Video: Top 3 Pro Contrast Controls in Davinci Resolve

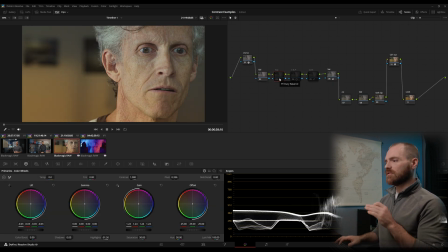(12:30)
Okay, this is a good example of just using lift gamma gain and highlights. We got all that contrast back without doing anything else. So looking at our waveform here, we can see we need to lower our lift. Let's get this back down a little bit. And then let's raise our gain.
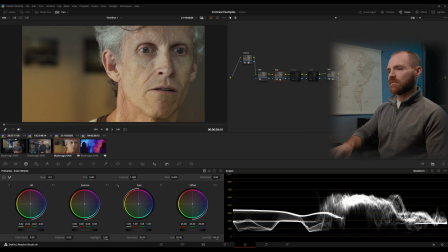(12:49)
And I like our skin tones sitting between 50 and 60 for an image like this. And there's a whole bunch of contrast just from adjusting lift and gain. And if you remember, I just talked about this,
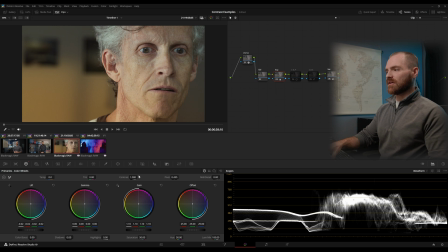(13:03)
increasing your contrast slider here is effectively the same as lowering your lift and increasing your gain. And then you could control your middle point with gamma if you needed to.
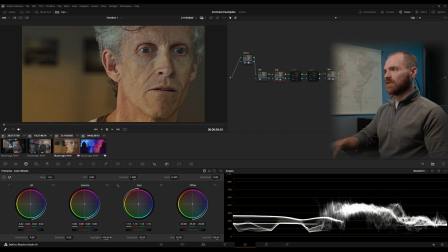(13:16)
A lot of times on my footage, I like to bring my highlights down to minus 100. And look at that, just brought us in a whole bunch of extra detail on our skin tones. Now we can raise our gamma back up and get our luminance value where we want it.
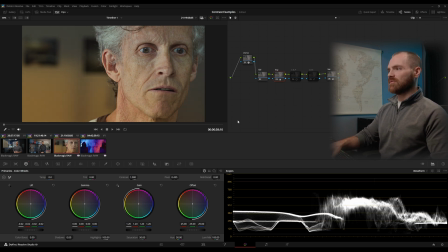(13:31)
So that's looking pretty good to me just on lift gamma gain alone. Look at all this detail we brought back into our cheeks. And that key on this image was introducing our highlight slider. We were able to get all this extra nice looking skin tone by using our highlights down 100.
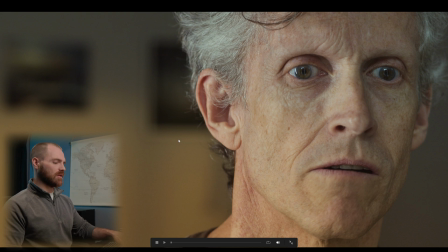(13:50)
So here's our highlights at 0 and our gain at 1.06. Here's highlights minus 100 and gain at 1.2. And I haven't even done any contrast adjustments yet. This is just my lift gamma gain off and on.
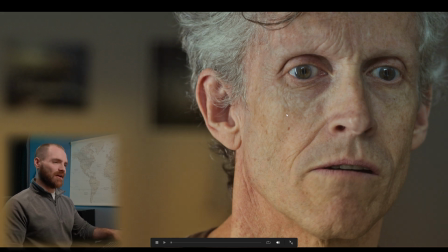(14:07)
And I love this image. This is from a short film I just worked on, which is really funny, but we can talk about that in my next coming video.
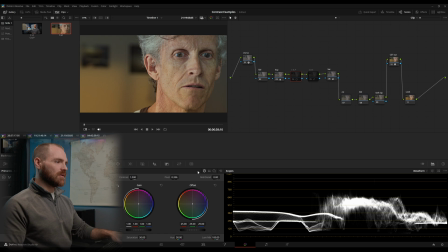(14:14)
Okay, so this image is looking pretty good the way we've got it, but I wanted just a little more contrast.
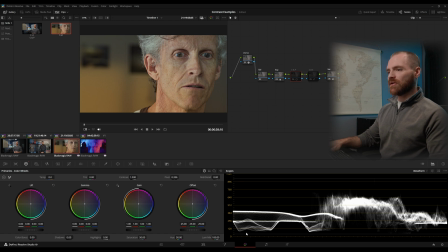(14:22)
So I went first to my contrast slider because I had plenty of room on the high end and the low end to add in some more contrast with my slider. And this can be kind of a more easy way of adding more lift and more gain.
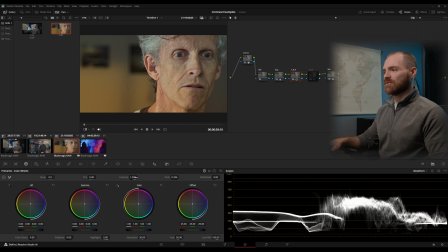(14:39)
It's just easy using a contrast slider, and it's one control instead of lowering your lift, increasing your gain. I like that every now and then. And we're locking that middle gray point in at 0.336. That's giving me a little extra. And using a custom contrast curve,
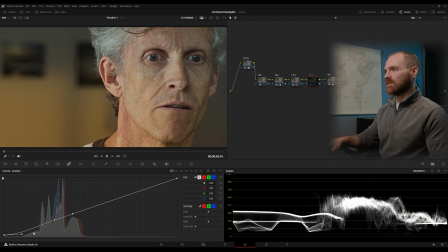(14:56)
just to a little reallocate some shadow area down into that lower end of our waveform, it took care of the background a little bit. So between my exposure, contrast and pivot and custom curve,
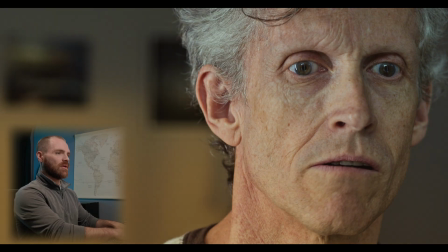(15:11)
it's a pretty subtle adjustment, but we gain all this detail back into our actor's face. And in this case, that's looking pretty contrasty and textured to me.
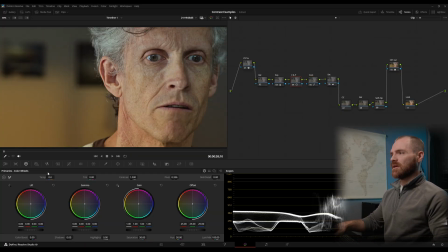(15:24)
I might even go back to my contrast and pivot and maybe take that out or readjust this as we can. But typically I'm going lift gamma gain, contrast and pivot, and then custom curve. And then if that's too much, maybe back to contrast and pivot.
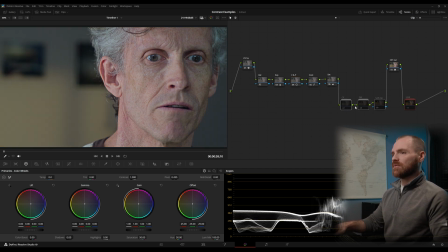(15:43)
Again, I've got a whole look going on with this image here with some color contrast, some power windows, and a look node. But we can see the point of this video is lift gamma gain, contrast and pivot, and custom curves. Those alone are doing a whole bunch of heavy lifting.
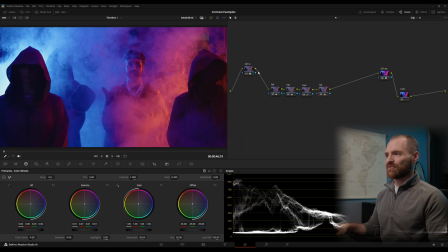(16:04)
Okay, for our last example, let's go ahead and go to this clip. This is from that same short film, and we can on off our adjustments here.
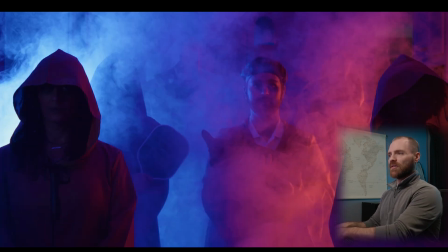(16:13)
Way too contrasty, really a lot of color contrast, and really dark.
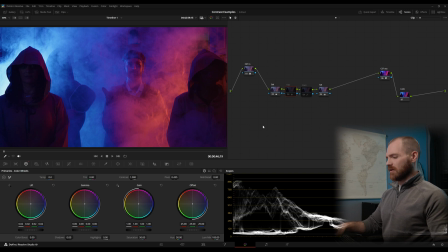(16:20)
So we just kind of just opened this up a little bit. And the way we did that, again, we can see our waveform is dipping below the 40 reference level.
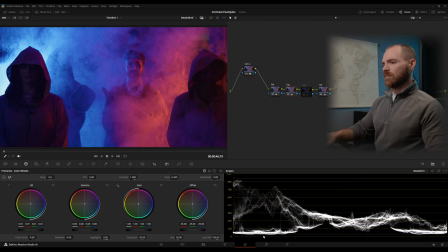(16:29)
So let me reset this node. We'll bring that up just a tad, and I don't need to be sitting on top of my 40.
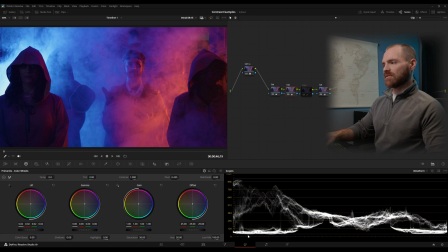(16:36)
I just kind of want this not dipping too far below it. And that's enough right there, just to get a little bit of more air and life into the image. And this is where the subjective part comes into play, because I do like this dark and moody,
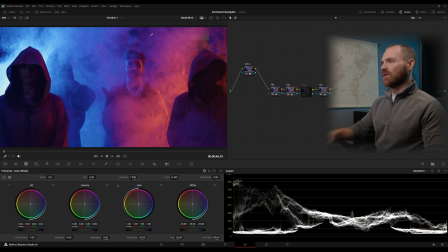(16:53)
but I felt opening it up a little bit would be more appropriate. And having a bunch of our image kind of at that 38 level is a good reference point for me. And then I did use a custom contrast curve here
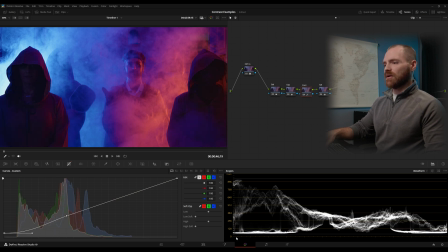(17:07)
just to add a little bit more punch back into that low end while keeping our blacks at about the 40 IRE level. And you can raise and lower the bottom part of your waveform, the bottom part of your custom curve here, just to keep that waveform in check.
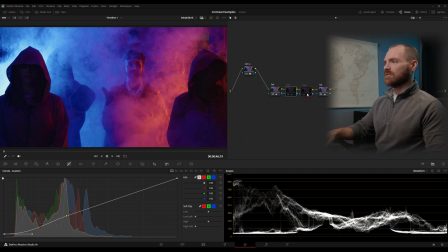(17:26)
So between exposure node and contrast node, we lightened it up while leaving it contrasty. And if we didn't have this contrast node, you can see it does just look a little too airy.
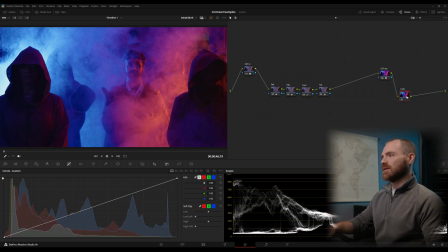(17:38)
Again, this one you could go either way, and my look is doing a lot on this as well. If you guys are curious about my look node, let me know in the comments below and we can get into that as well.
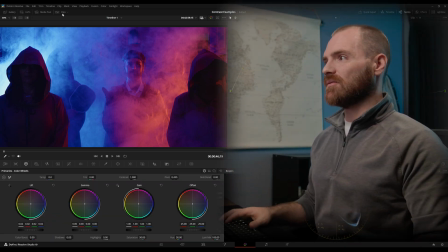(17:48)
All right, so that's all I've got for you guys today on lift gamma gain, contrast and pivot, and custom curves.
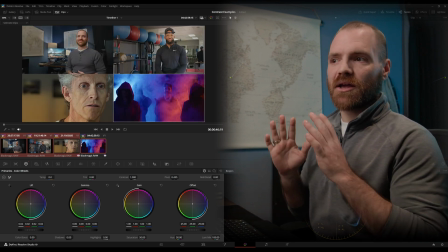(17:55)
Hopefully that's a helpful overview of how to get really good contrast and three different tools you can use to manipulate your contrast. Okay, look forward to seeing you guys in the next video. Take care, bye.